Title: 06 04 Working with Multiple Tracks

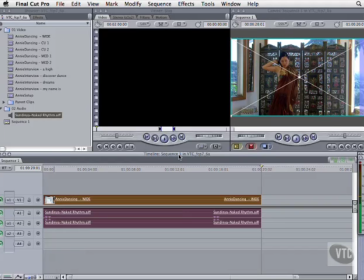0:01 Now that we understand patching and linking, let's add some closer shots of the performance and some interview footage to this segment. The benefit of having multiple audio tracks should be obvious. It allows you to hear two or more things simultaneously.
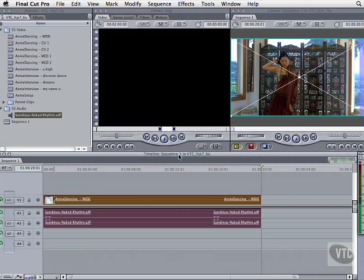0:15 Multiple video tracks allow you to do sophisticated layering and compositing, that is, seeing multiple things at once. But there are advantages to having multiple video tracks, even when no effects are involved.
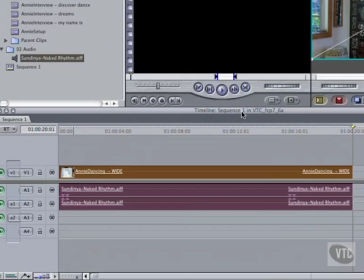0:28 There are several ways to create new tracks. When dragging a clip from the browser or viewer, simply aim for the blank background area above the topmost video track, or the bottommost audio track, and release the mouse to place the clip in a new track.
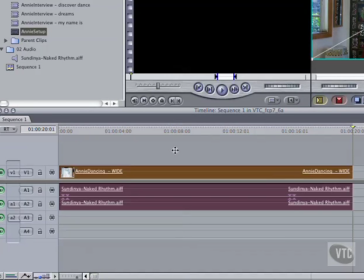0:44 Hit Command-Z to undo. Or you can Control-click the timeline background and select Add Track.
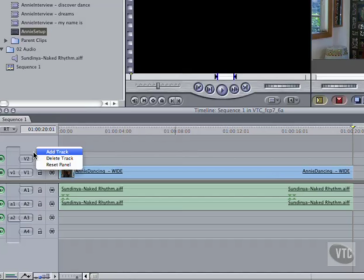0:53 Or Control-click the track header area, which also gives you the option to delete the track, along with anything that might be on it.
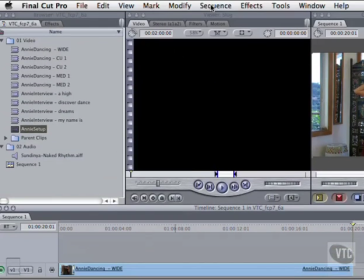1:02 You can add multiple tracks at once by going to the Sequence menu and selecting Insert Tracks.
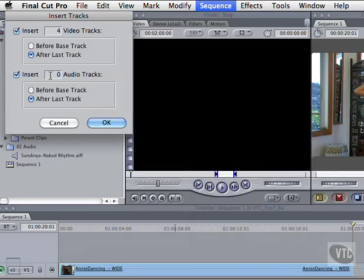1:10 Specify the number of tracks you want to add in the audio or video section and where to position them, above or below the existing tracks.
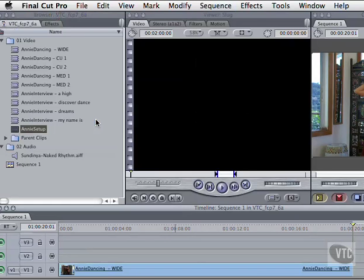1:19 Then hit OK. If you decide you don't need them, go to Sequence, Delete Tracks.
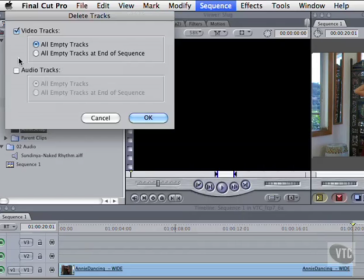1:27 Select Audio or Video, and delete all empty tracks.
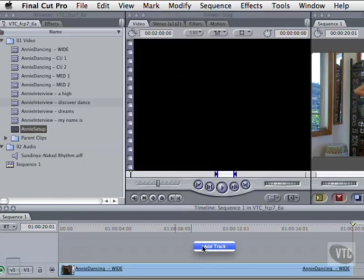1:35 Let's start with just one additional video track and two additional audio tracks.
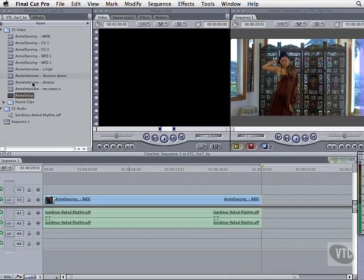1:44 In the timeline, scrub through the bass track. We'll use her turn to cover our edit, so park the playhead at 2 seconds 18 frames. Open the clip Annie Dancing CU2 and look for the point she's turned away from the camera.
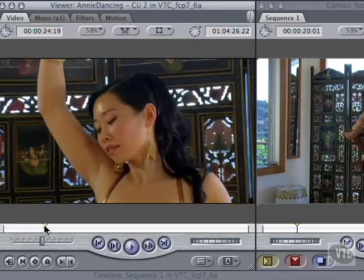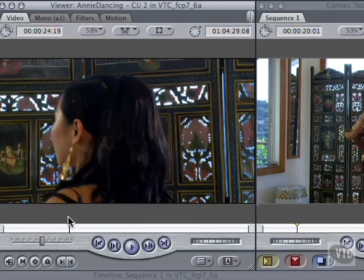2:10 (4:29:08). Hit I to mark an in, shift right arrow twice to advance 2 seconds, and hit O to mark an out.
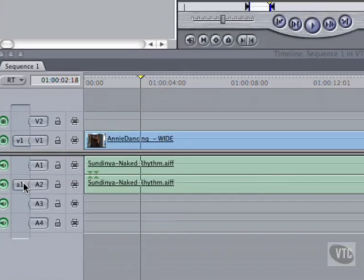2:20 Before we drop it in, let's check our patching. It's a mono clip, so there's only one audio source button for A1. It's just the guide track. Disengage the button so it doesn't overwrite the studio track.
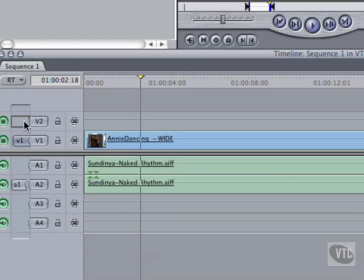2:33 Patch the video source to video track 2. Then hit F10 for an overwrite edit.
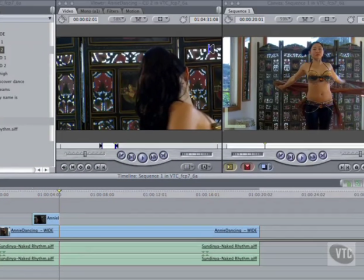2:41 Hit the backslash key to play around the current playhead position.
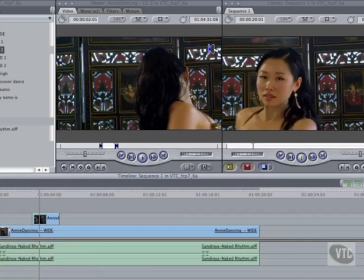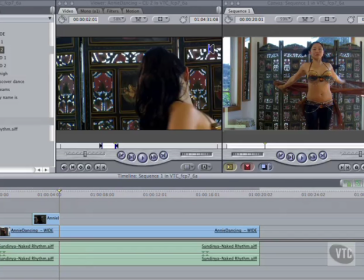2:53 It's a perfectly adequate cut, but there are two problems. She has a long scarf in the wide shot and no scarf in the close-up. But continuity headaches are part of the job. You have to take what you're given and make it work.
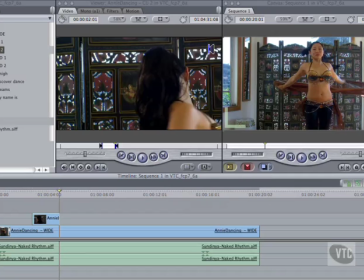3:06 Let's minimize the impact of problem 1 by fixing problem 2. Use the up arrow key to go to the endpoint of the close-up.
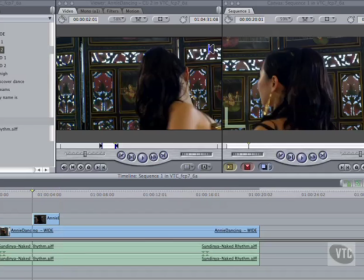3:15 Now use the left and right arrow keys to compare the frames on either side of the edit.
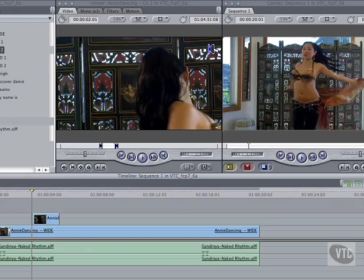3:22 She's already facing us in the wide shot, and in the close-up, we see the back of her head.
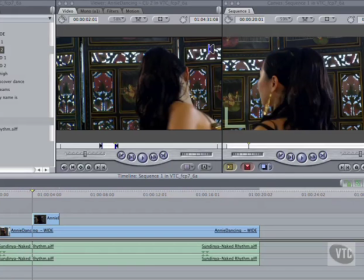3:28 It's only a slight hiccup, but if we want this edit as invisible as possible, it's worth the quick fix.
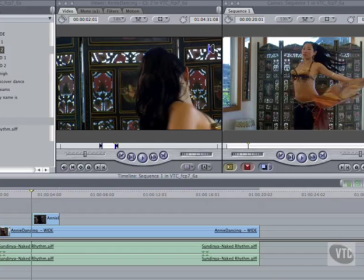3:34 Use the left arrow key to move to a frame where we can't see her eyes. 2 seconds 10 frames will do. Then, drag the close-up to the playhead position. Now hit the backslash key.
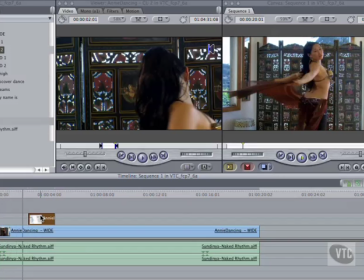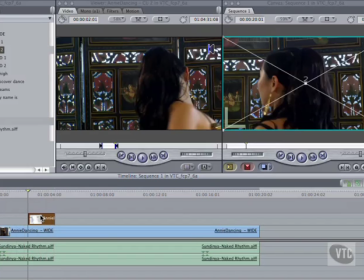3:54 The result is a much smoother edit. If this seems like nitpicking, it is. Fine distinctions in timing and taste are, for better or worse, what editing's all about. Individually, they're trivial, but collectively, they add up to something much greater.